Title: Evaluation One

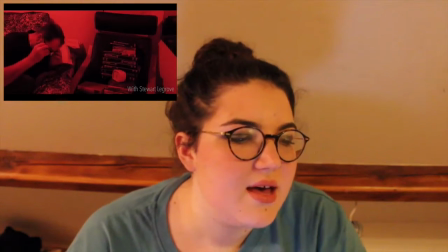(4:02)
It definitely, from the start, it set the mood as a thriller, it set the tension, and it was just something very unusual.
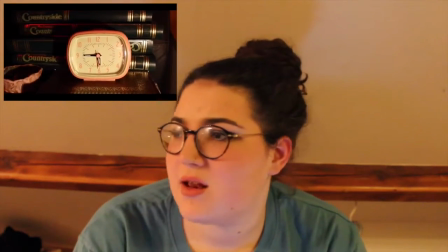(4:10)
Obviously it challenges the conventions, as it really isn't seen often in films or thrillers.
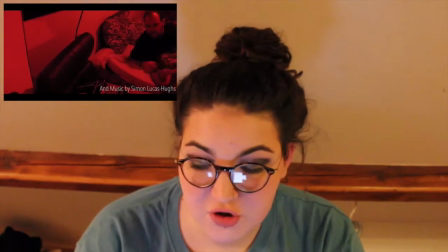(4:18)
So I use this red lighting during my premonitions and when my protagonist wakes up,
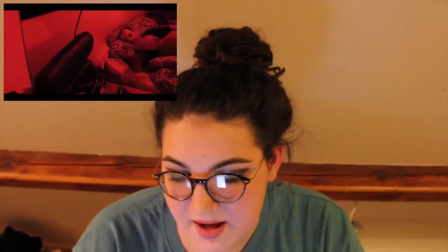(4:22)
suggesting his inner evil self is out to get to him and to hint to my audience that a bad situation is upon my character. As I said before, this type of lighting is challenging the thriller conventions, which usually consist of dark shadows,
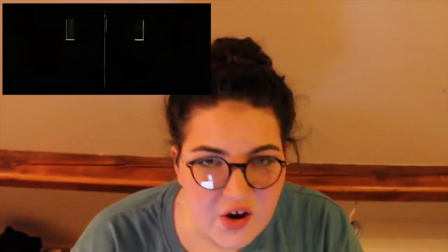(4:36)
low-key lighting, flickering lights, things like that,
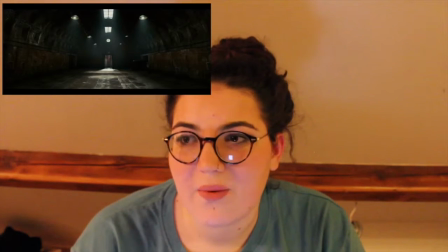(4:40)
which are usually seen in thriller films, but I kind of went against that idea as I wanted to make mine different.
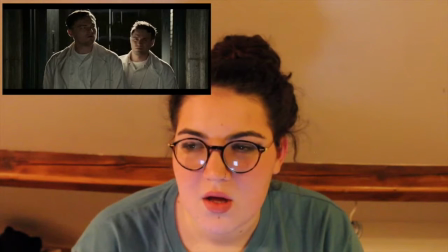(4:45)
I wanted to make it a bit more alternative, I guess.
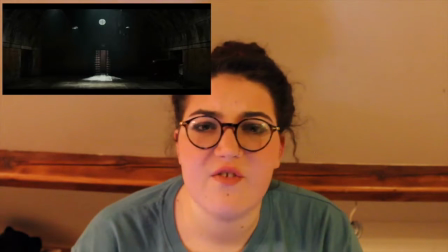(4:49)
I was really inspired by the film Only God Forgives, which is a really small independent film.
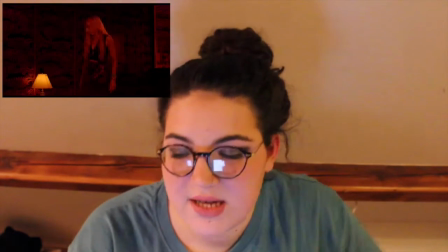(4:58)
Don't really think many people know about it, but it uses really lovely lighting.
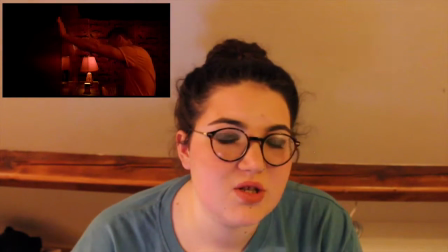(5:02)
It's got beautiful cinematography in, and I saw it and I really wanted to use it in my film. All the outside shots are filmed with natural lighting,
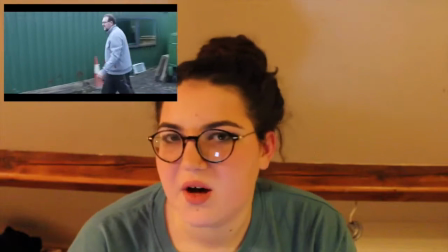(5:11)
as I obviously don't have a huge budget to buy expensive lighting equipment.
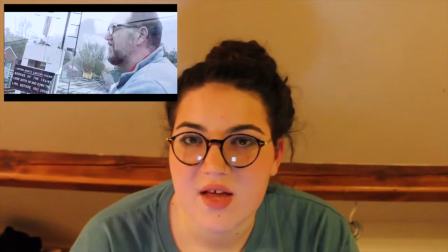(5:15)
But I did actually choose a day with bad weather, with rain and things like that, as I wanted to create the mood of
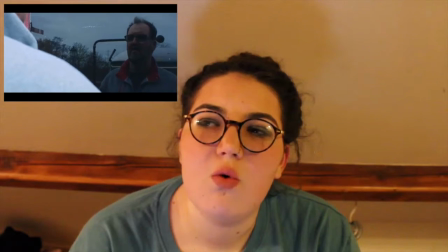(5:25)
depression and his dull life, and it kind of went with my colour grading as well,
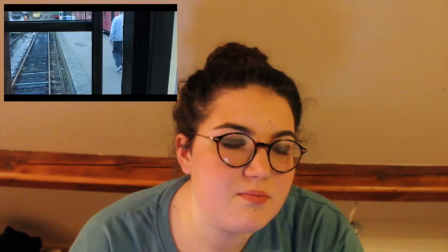(5:31)
with my colour grading I used cool colours like blues and greys
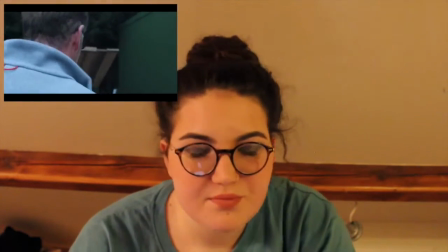(5:37)
and had low saturation to kind of bring down the mood of my film,
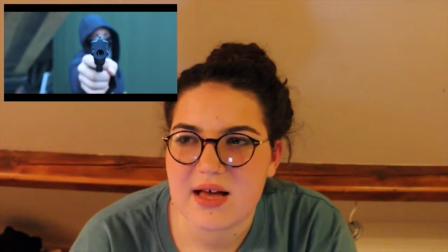(5:46)
which also reflects my character, I guess, as he's obviously very depressed, a very lonely man.
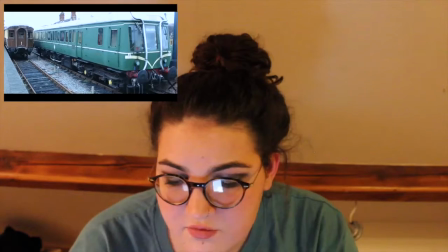(5:51)
The dull grey and rain suggests the man's depressed state.
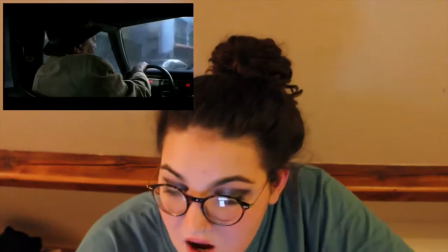(5:55)
This was influenced by the Thriller 7, as it fitted the dark and dreary conventions, making the film seem quite dark. Okay, moving on to cinematography. I've got quite a lot to say about this one. The cinematography featured in my film is mainly used within my genre. However, it also challenges it at moments, obviously. Thriller camera work conventions mainly consist of basic cinematography, for instance,
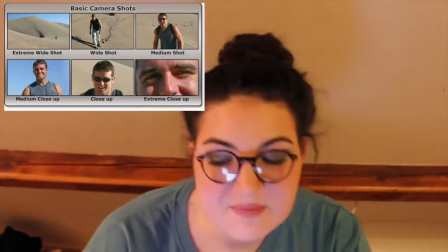(6:24)
close-ups, long shots, mid-shots, panning and tracking shots, all the usual. Obviously, as every film uses them basic shots. That's just the way films are kind of built upon, and then you kind of use more interesting, complex camera work within those as well, which is what I did. As I said, I've used many of these to suit the style. However, I have tried to challenge this and use them in more of a creative way. So, for example, when the protagonist is falling back asleep after he has experienced his premonitions,
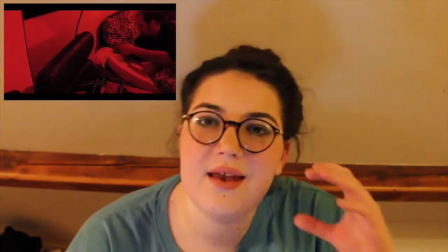(6:59)
I framed the mid-shot in the mirror to make it kind of more creative and interesting for the audience. Other conventional cinematography in thrillers include like the camera moving around really frantically,
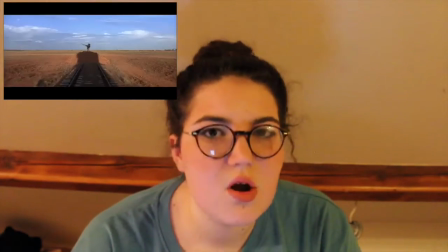(7:11)
point of view shots used a lot, which is I really wanted to avoid in my film.
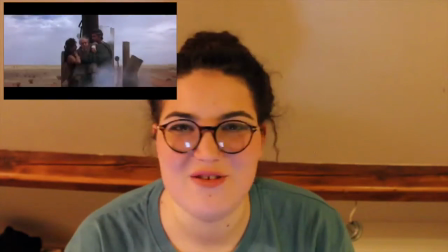(7:17)
I don't like point of view shots at all.
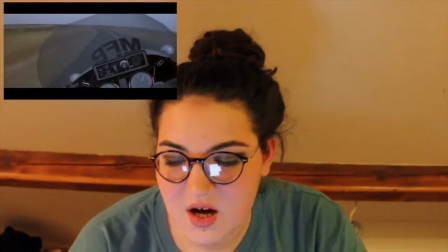(7:19)
So I definitely think I've kind of gone against this idea, as my shots are steadier and smooth, which juxtapose against the man's
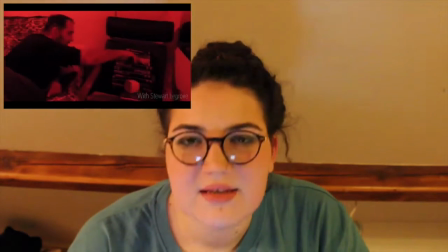(7:30)
dull life, and how his life is becoming disturbed.
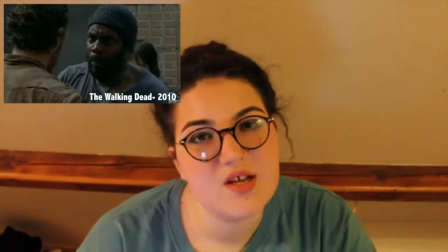(7:35)
Other common shots used are over-the-shoulder shots to emphasise the idea that someone is following the victim,
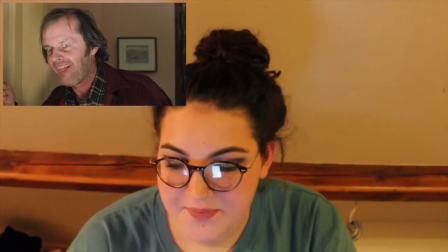(7:43)
close-ups and extreme close-ups, invading the character's space. I have used these types of shots, but not for these reasons.
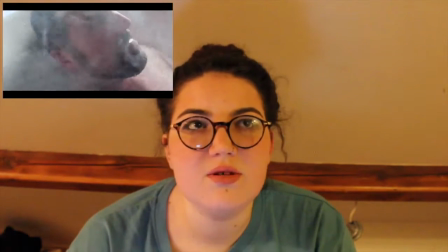(7:50)
Close-ups are most prominent in my film, as characterisation, I really wanted it to be a huge part of the film, and I really wanted the character to come across.
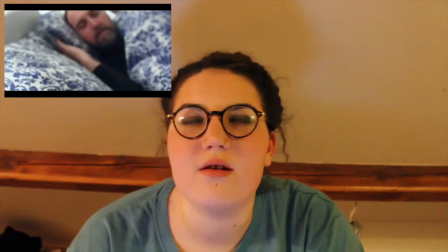(7:59)
So using close-ups really kind of showed the character's emotions and how he was feeling at the time, how he reacted to things. Another shot that is really frequently seen in psychological thrillers are Dutch tilts.